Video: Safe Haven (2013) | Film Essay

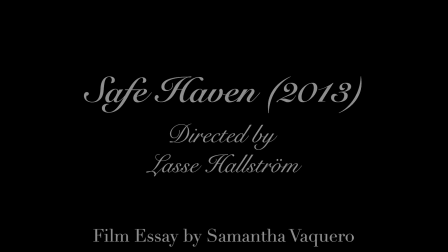(0:00)
Today we're going to look at the film Safe Haven, which is directed by Swedish director Lasse Hallström.
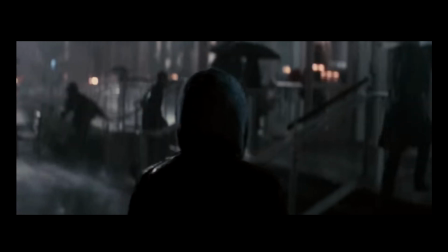(0:06)
The film is about a woman who escapes her abusive husband by moving to a new city, but as she starts a new life, her past begins to haunt her.
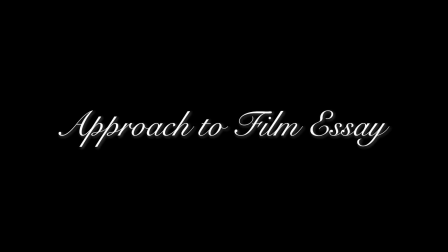(0:17)
In analyzing the film, I will focus on how sound, cinematography, and the editing work together to move the narrative forward by selecting scenes that show the protagonist in the past and present.
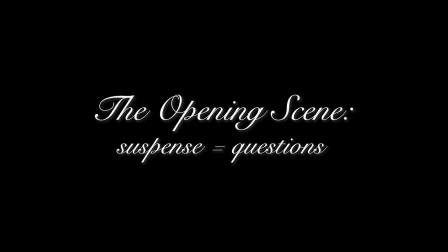(0:28)
Let's begin with the opening scene.
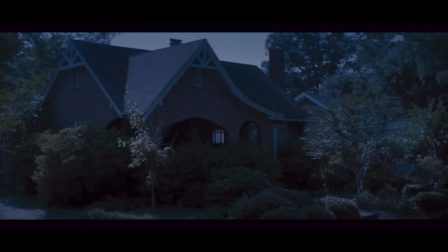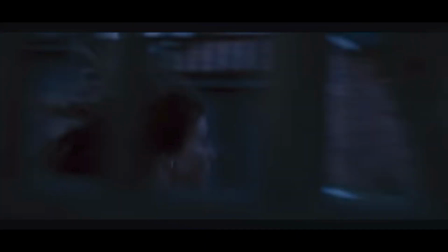(0:37)
The suspenseful music disrupts the calmness that the viewer feels once the protagonist appears running frantically from a house.
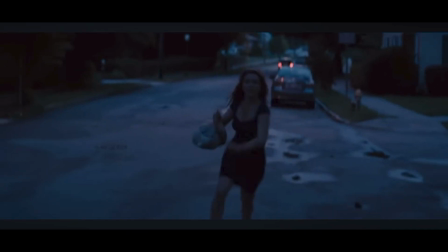(0:46)
The dark tone of the scene, the suspenseful music, the lonely streets, the fast and shaky movements of the camera as we follow the woman,
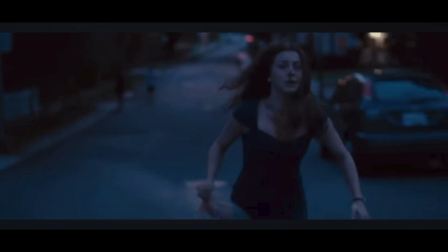(0:54)
all these factors make us feel uncomfortable and scared, which is how the woman feels.
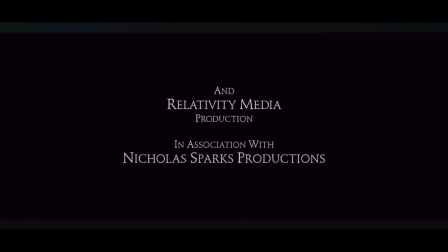(0:59)
The viewer is yet to understand why she is barefoot and why blood marks appear on her chest, but it's enough to be hooked in the story.
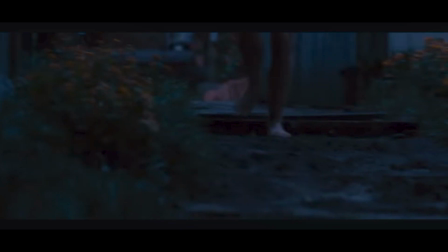(1:07)
As the audience, we begin to ask ourselves, what is she running from? Why is she barefoot?
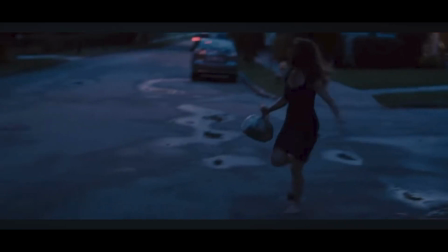(1:13)
Why do I suddenly feel tense and scared? All these questions are the result of what Hallström has invited us to unravel as we continue the film.
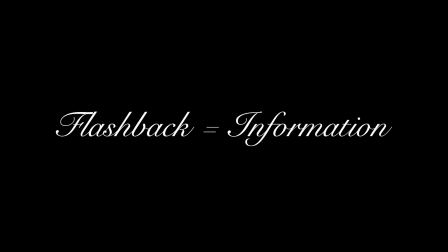(1:21)
I've noticed that when the protagonist goes to bed, her past comes to life through flashbacks.
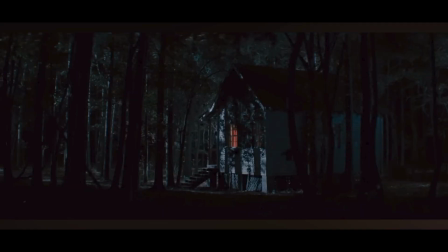(1:26)
These flashbacks gradually reveal to us information that we didn't know from the opening scene, which is what we see here.
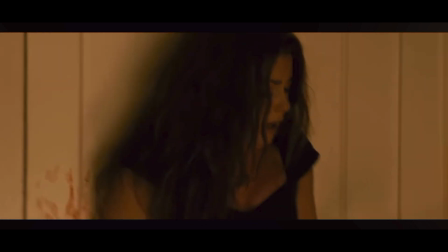(1:34)
The woman appears, she closes the door behind her and drops a bloody knife.
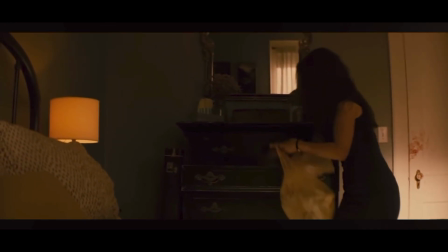(1:38)
We wonder what is going on, but we move along with the protagonist as she quickly gets clothes from a drawer.
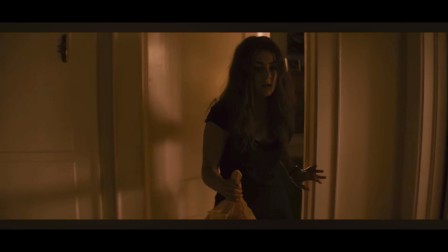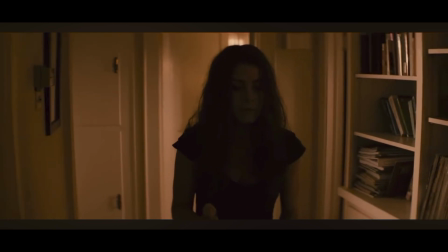(1:50)
We then start to see a shift in the woman's movement as she leaves the room. She is quiet as she escapes.
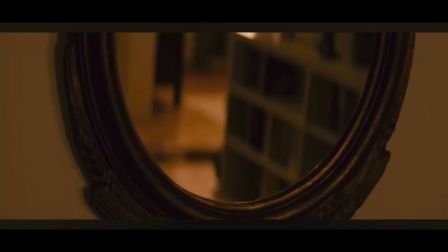(1:55)
Her movements are soft and slow as she passes the body on the ground, but fast and swift as she runs for the door, which is emphasized by the sudden loudness of the music.
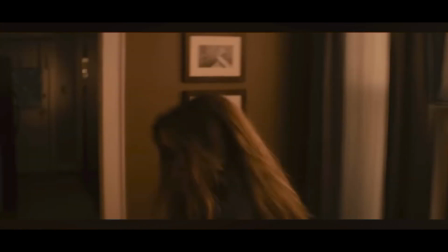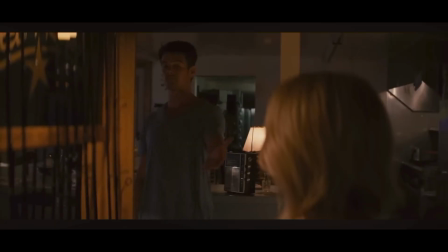(2:11)
Now, let's look at one of my favorite scenes in the film that is also related to the night, but instead of feeling afraid, the protagonist feels safe because she is accompanied by Alex.
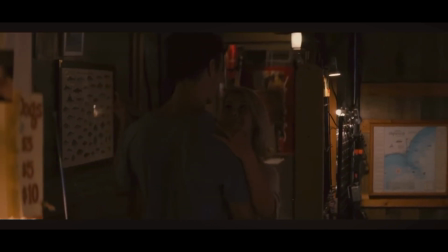(2:20)
In this scene, we start to see how Alex is changing Katie's life in a good way.
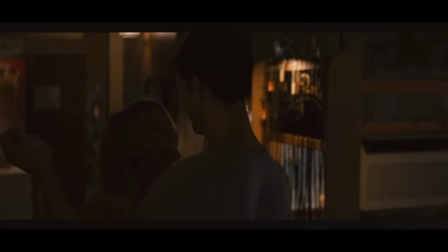(2:24)
You'd expect her to be afraid to be with a man again, especially alone and at night, but it's the opposite.
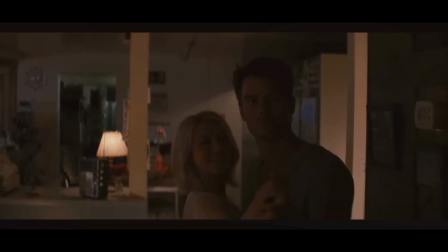(2:31)
Alex is returning Katie's femininity and joy in life.
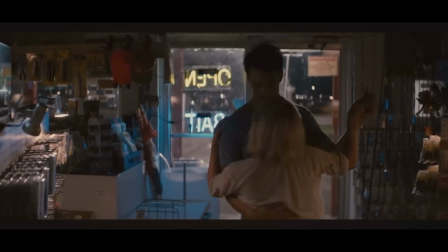(2:34)
Although it isn't an ideal setting for their dance, the viewers focus on them, specifically their chemistry.
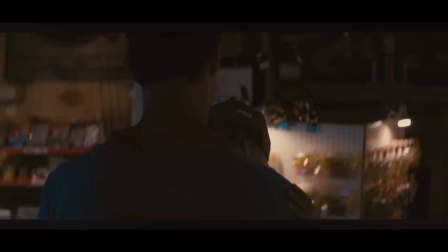(2:40)
It's what the audience has been waiting to see. We gradually follow the couples through the cameras as they move around, dancing and laughing.
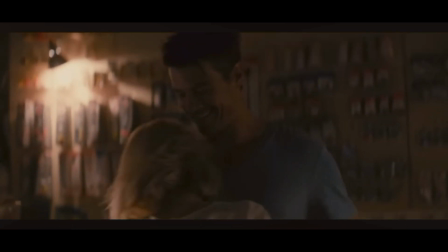(2:48)
It's definitely a beautiful way to show Katie's transformation. Thank you for watching, and I hope you take the time to watch Safe Haven.